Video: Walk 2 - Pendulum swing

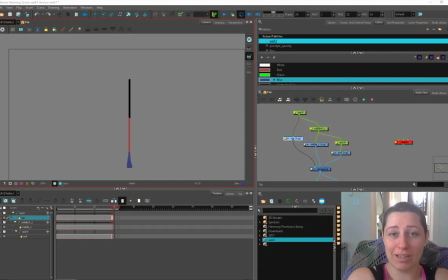Hey kids, welcome to Stylus Rumble Harmony, we're getting learning animation and tutorial guide thing. So today we're gonna take a little step back and breaking down some of the mechanics that are used to actually create something complex like a walk cycle. Because if you're brand new to animation, if you're just getting started,
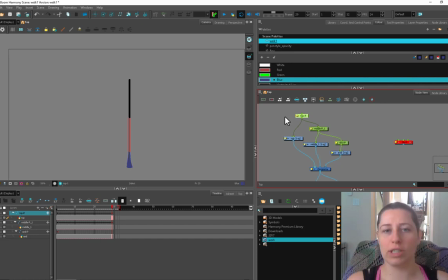starting with a walk cycle is really setting yourself up for some frustration. Because there's a lot of mechanics in there you're not familiar with, so we're gonna break some of that down. Now the best thing to start with is just the ball. Think about how you could bounce a basketball versus a tennis ball or a ping pong ball or a medicine ball.
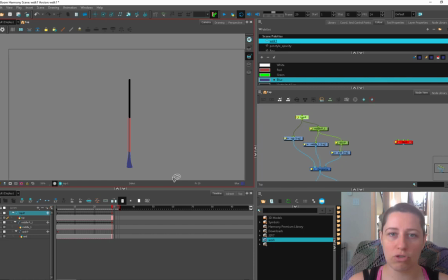They're all going to bounce differently and it's the perfect thing to do if you're interested in exploring timing and spacing with your animation. Whether you're doing cutout stuff or you're doing classical stuff, the ball is the perfect non-invasive object that you can play around with that stuff.
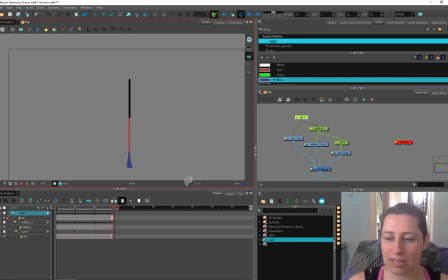Once you've been playing around with a ball for a while, another exercise that's really common for beginning animators is the pendulum. So here I've set myself up a little arm. I'm playing around with this. Let me reset the animation. So I've been playing around with this little arm. It's just three pairs of drawings and pegs.
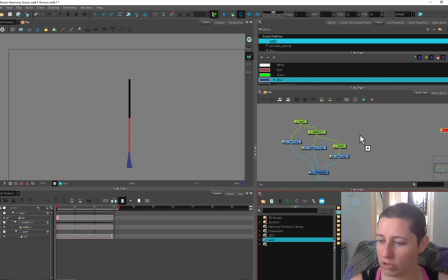So if you want to set this up for yourself, you just haul in three drawing peg pairs, which you've created for convenience for yourself, and then name them appropriately. The top is going to control the middle, and then the middle is going to control the end or the hand.
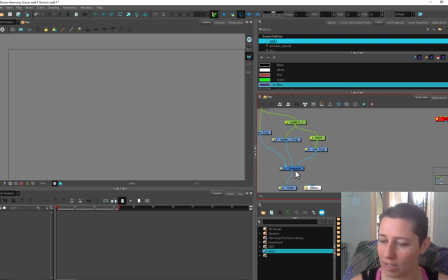You can actually draw an arm if you're feeling real fancy about it. And then just set up a very basic hierarchy. If you don't know anything about rigging, you should be able to set this little guy up for yourself and set the pivot points on it. I've got a whole slew of videos on how to do that sort of stuff. But get yourself a little arm and have it broken up into different pieces.
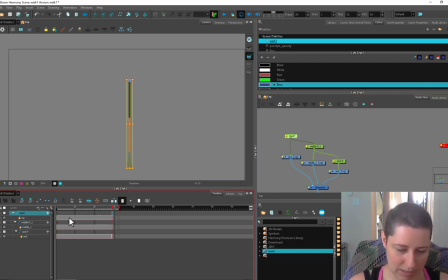And then we're going to just start at the top. All right, I'm going to get rid of these keys so you can see a little bit better what I'm doing and zoom in to my timeline.
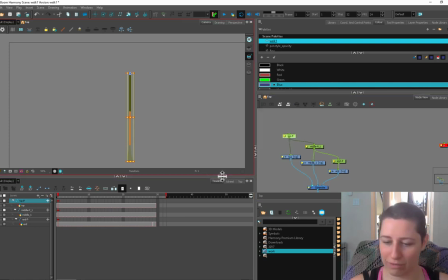It doesn't zoom vertically, which is kind of annoying if you want to be able to see what I'm doing. Okay, so let's start at the top. Top of the hierarchy. We always start at the top of the hierarchy. You've heard me rant about that before. And I'm going to swing it this way. I'm going to control drag that key to the end. So now both of these are going to be identical.
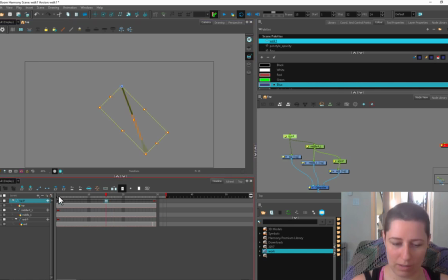And I'm going to throw one in the middle going the other way. So you can see I'm keeping my keys to this top peg. I'm not putting keys all the way down. So I'm opening this guy up and making sure that I'm just putting stuff on the top so that because I don't want to get muddy down here and have a bunch of extra keys that I'm going to have to fight against later.
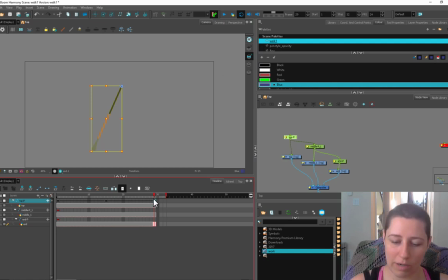And because the first frame and the last frame are identical, whenever we're working with cycles, we're just going to collapse down and hide that last frame. And now it's not going to have that double frame at the end. So here we have super even timing.
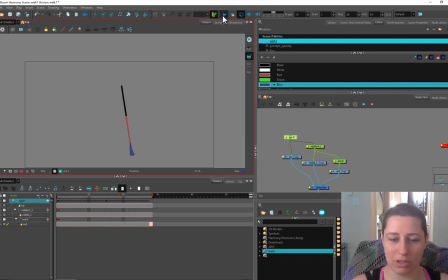The guy's just swimming back and forth. And there's not a lot of personality to it. So we can start with our basics, just a little ease out here.
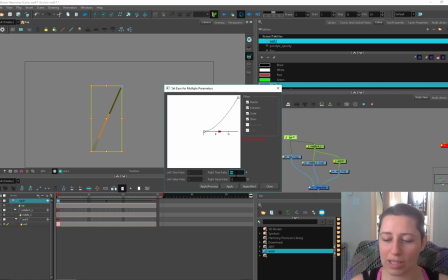I'm using the ease multiple parameters and I'm going to put 44 down here and I just know from experience that that's something that feels about right for me with this uh this sort of an animation but you definitely want to play around with this and get more familiar with it so that you
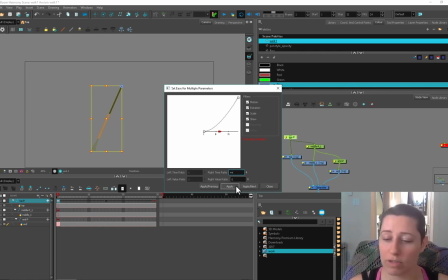you get that feeling of how well it's going to work for you at which speed and I'm going to hit instead of apply I'm going to hit apply next and that'll bump me over to the next keyframe it'll just jump me over and this is the top of this side of the arc. So we also want to ease in here because as the thing starts to get to the end of its trajectory it's going to slow
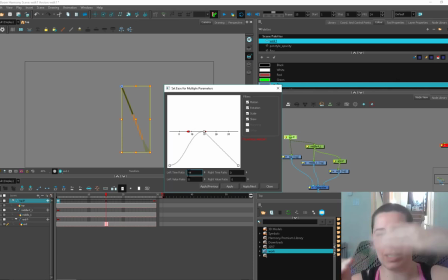down because gravity is starting to fight against the velocity that it's got and then it's going to slowly ease out again. So I'm actually going to hit 44 on both sides of this fly so that you can see that this is the speed it's going pretty quick and then it's
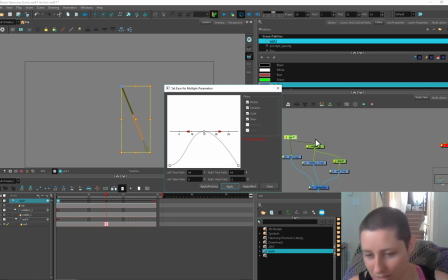going to slowly hang around at the top of the arc and then move back out and then this is the beginning of this one so it's also going to get a 44.